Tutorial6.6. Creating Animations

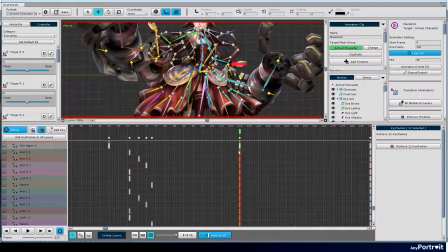The animation is much improved if the movement changes sequentially from the body to the arms and legs, or vice versa. However, it is recommended that this is done in the latter part of the animation production as much as possible, because the keyframes are scattered, which can complicate the UI.
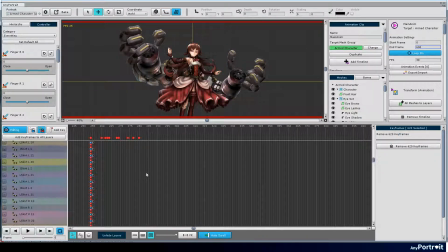Copy completed postures. When copying multiple keyframes, it is convenient to select common keyframes at the top of the timeline UI and copy them while holding down the Control key.
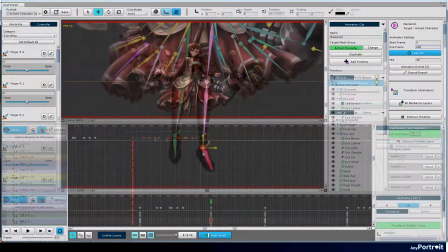If you have a lot of keyframes, copying may take some time. Modify the copied postures a little bit more.
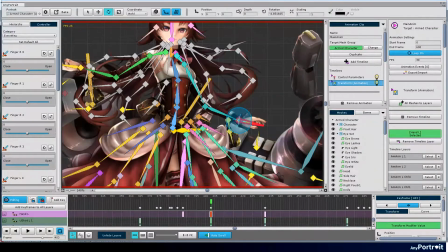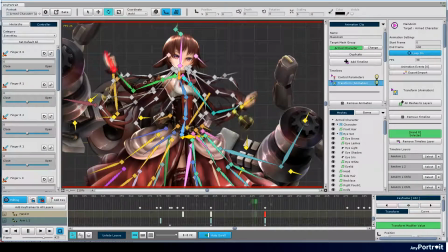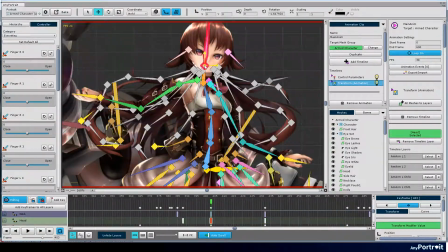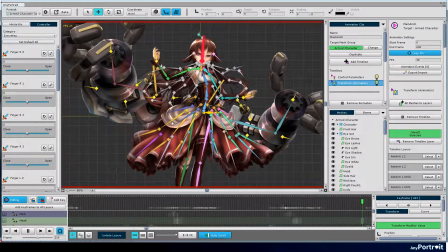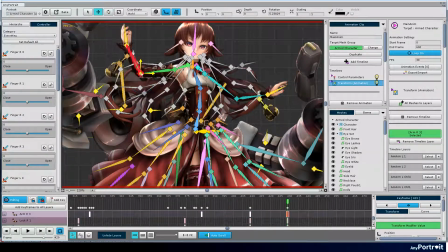I tried to create a motion that is emphasized in the animation.
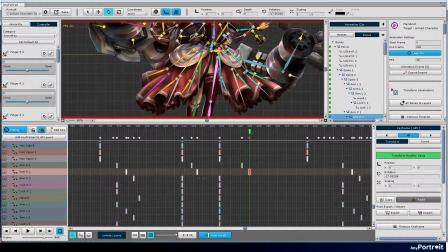It is quite effective to make a certain point in the animated illustration to be emphasized. In this example, I created a motion in which the character stretches arms.
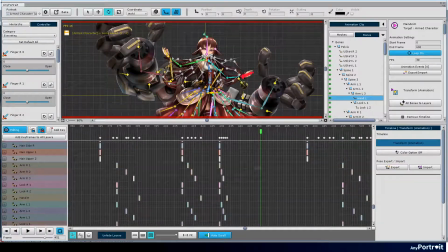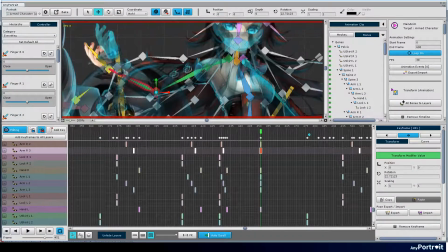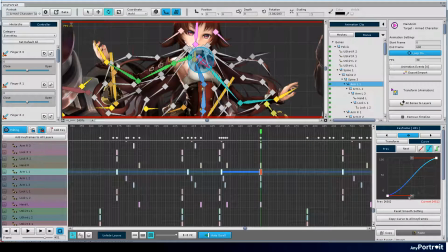You can improve the quality by modifying animation curves.
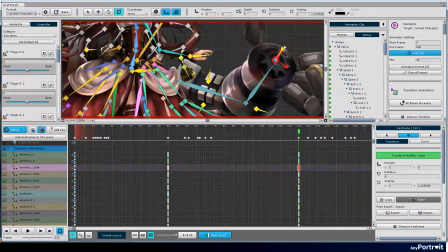Then it's time to animate the robot arms. You can make the robot arms look three-dimensionally using the assistant bones.
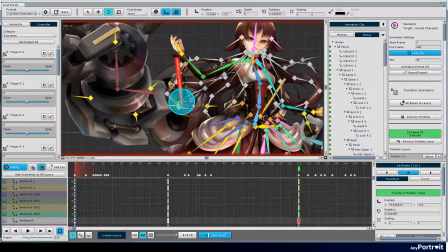I want to make it look like the character is manipulating the robot arms.
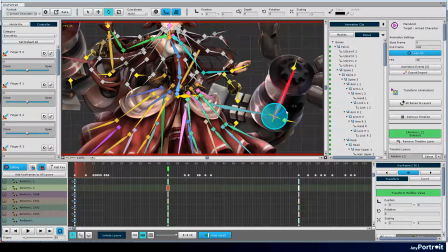To do so, make the robot arms move at the same timing as the character's motion.
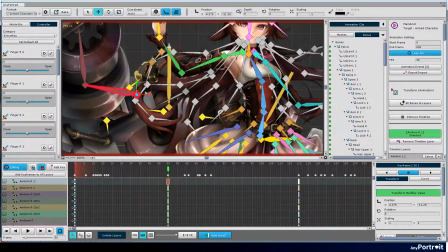When a character stretches her arms, the robot arms is also stretched as well.
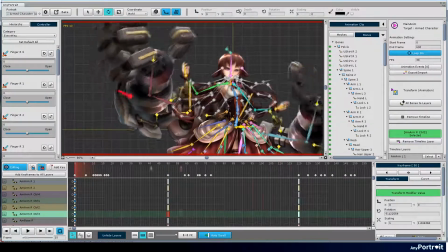It is good to use assistant bones when the robot arms are pointing up or down.
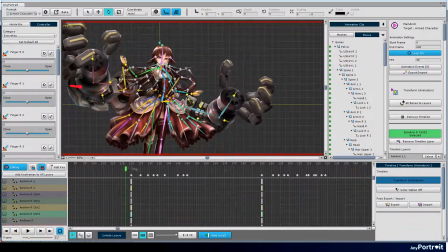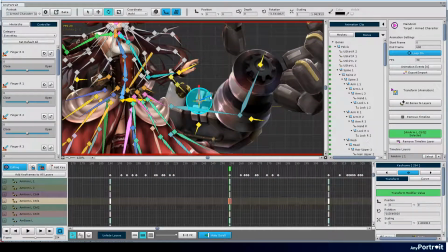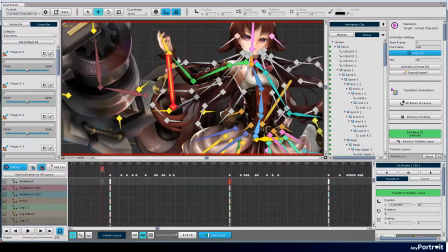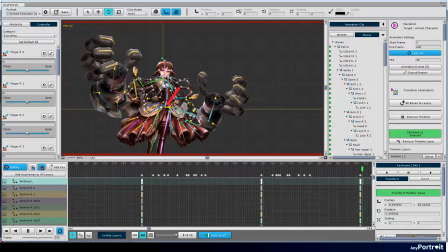The basic postures of the robot arms are created. When you play the animation, the character and the robot arms move together.
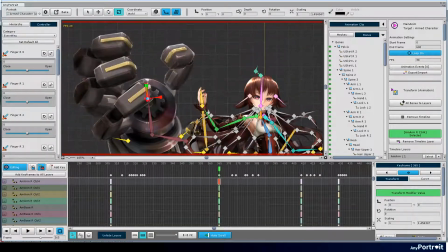I modified the animation to improve the quality of the animation. I edited the assistant bones more.
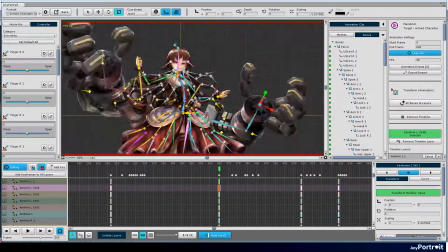The robot arms are modified to move larger.
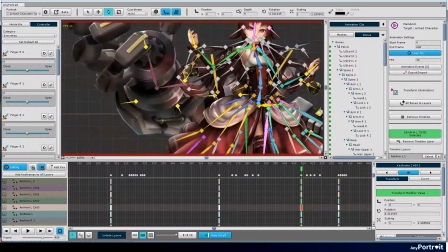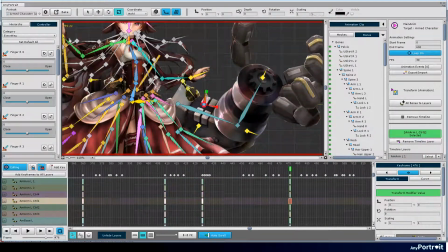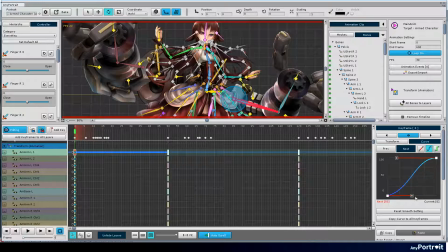The mechanical movement can be expressed by modifying the animation curves.
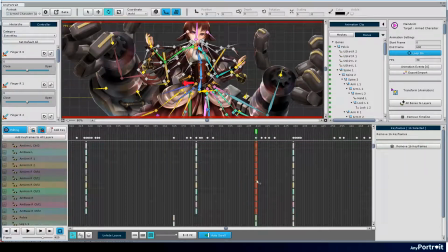I modified the animation timing of the robot arms. They usually move a bit slower than the movement of the character.
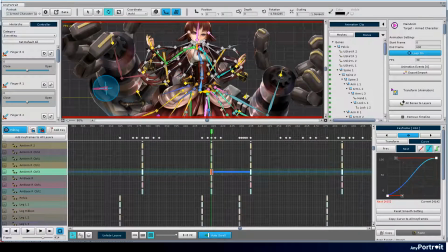Because the concept is that the character controls the character move first, and the robot follow the character's motion a little later.
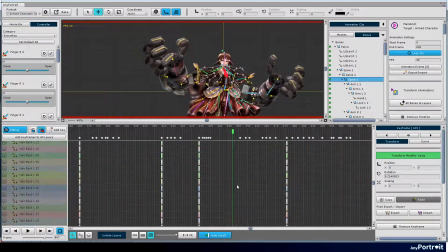Now that the animation of the robot is completed pretty well, let's modify the animation of the character again.
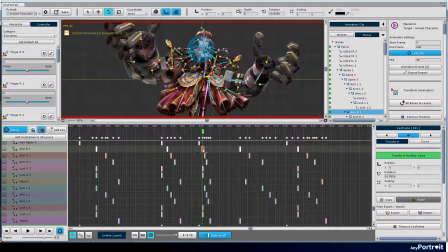The most emphasized part of this animation is when the character folds the arms and stretch them, the robot arms are also stretched.
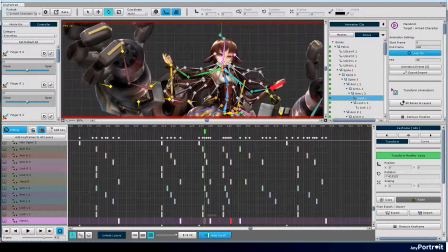In this part, I improved the timing and pose of keyframes better.
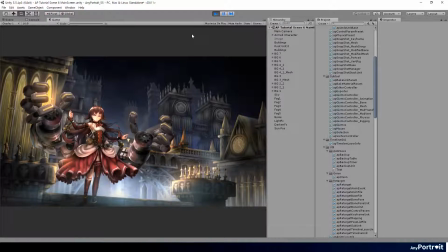Let's execute the bake process and play it in the Unity scene.